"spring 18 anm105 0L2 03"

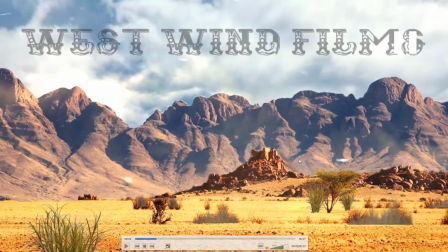I really like that you have the different layers with a different depth, but I think that the background
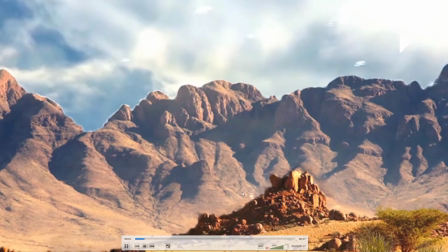mountains are big enough and should be far enough that I think that difference should be greater.
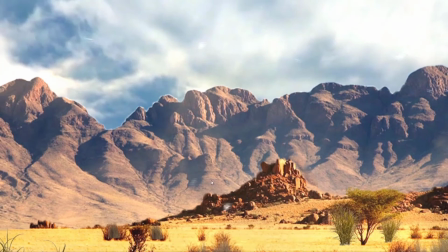So if you did this with 3D layers, push it back even further and scale it even bigger to increase that effect.
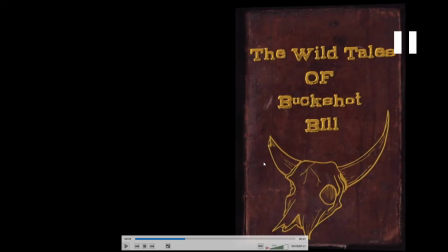But still, it's cool you did that at all. And then this is good.
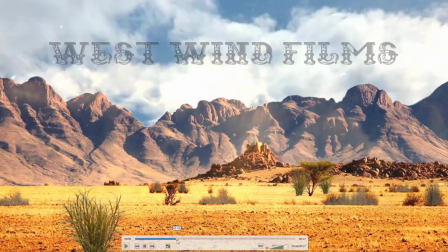I like the whole book turning thing.
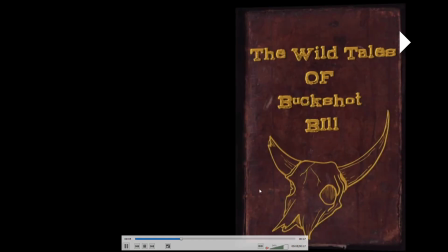I think maybe you could have held a little bit longer on this title because it goes by so fast before we start seeing all this stuff.
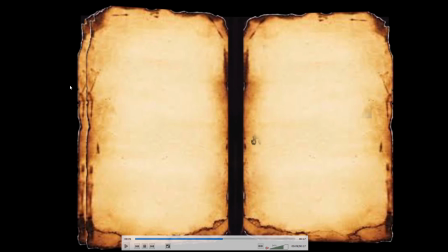And I like the flipping pages. I do wish there was some variety between the various aged pages.
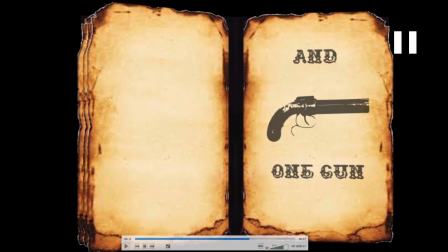And it just goes fast, so you have a limited amount of time.
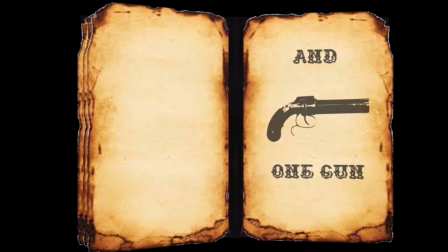So I think it's great that you're doing so much, but it's just a lot in the time you have.
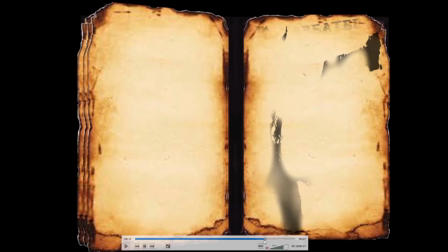And I guess you're left wondering, like, which ones of these am I supposed to read? Was I supposed to be able to read all of those?
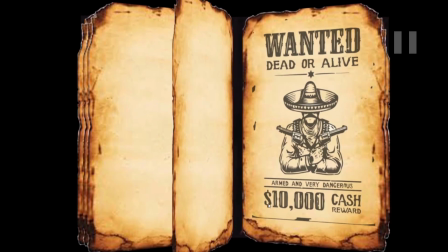Because they go so fast.
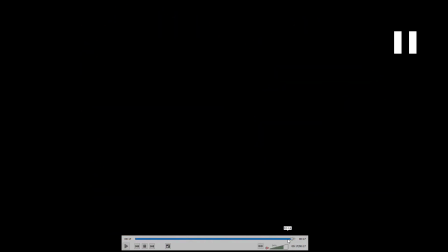Um, yeah, but within the 17 seconds, I guess you've done what you can with the time.
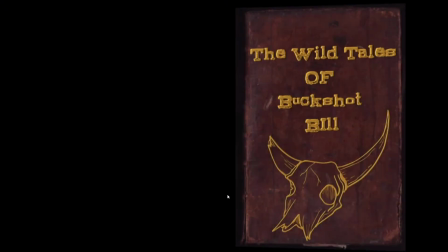So yeah, it's pretty cool. So really good work on this.
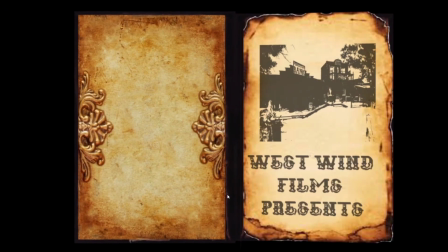It all comes together really well.